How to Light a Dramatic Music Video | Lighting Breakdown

This is a film location that we shot in in LA that's already set up for lighting setups like this all we did to get this effect is add a
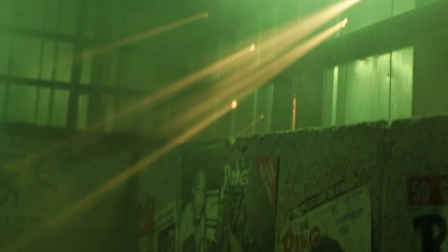250s
bunch of haze into the environment and then set up again that same 600d outside on a combo stand just pointing in nuking in and
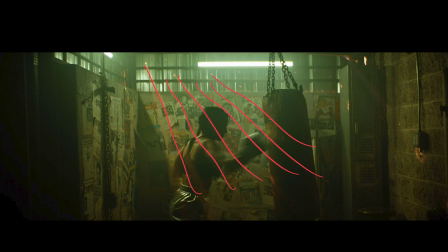257s
getting us that nice little hazy bullet hole lights that you see in the frame here this also really helps provide a nice color contrast having that dirty orangey feel of those lights coming through alongside the nice grungy green I also wanted to show this tighter version of the frame just because this is
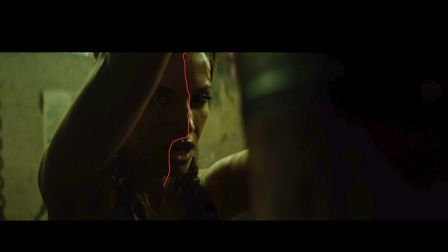275s
even more moody you can just see here the fall off on her face is much harsher this is all falls into shadow which just looks way more dramatic and i personally love the compression of this shot just how it punches you right into her face and her focus on the punching bag we did a take of the wider setup on sticks and punched into this stuff all on the handheld to move really quickly and again have that dynamic energy while she's punching the punching bag moving on to the last setup we had a very simple one for this and this was at the end of the day. We were running out of time, but we needed more performance shots of her singing with the lyrics of the song. So what we did was really use the location to our advantage. We saw this cool concrete wall that we could shoot on,
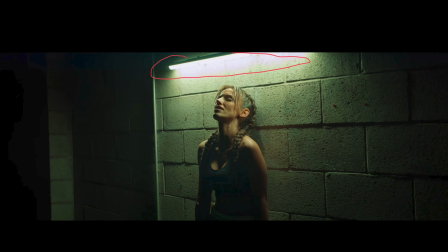312s
and what we did is just rig a simple Astero tube matching the same green we saw in the previous setup before, and we just put that on the wall. And what that does is just point down at her, giving a nice top light,
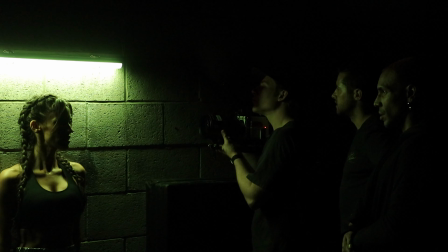324s
still keeping it very dramatic, very grungy, very boxing gym vibe.
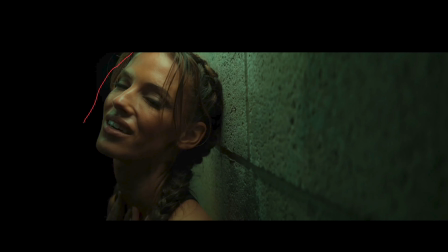329s
And here's just a tighter version of that frame as you can see here the green coming down on her face and all over the wall here and that just matches really nicely with the warmer skin tone she has all over her face for this setup we were mostly handheld as well kept the
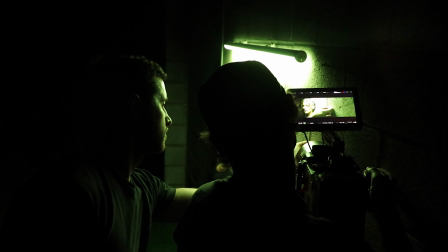342s
movement a lot smaller because it was more about her performance and her singing the actual lyrics of the song in sync with the song if you want to watch the full video i'll leave a link to it in the description down below go show some love to jessica and the director brock who made this all possible if you guys are enjoying these cinematography breakdowns, click the like button. It actually makes a difference and helps show these videos to other people who might be interested in them. Thanks for watching, and we'll see you in the next video.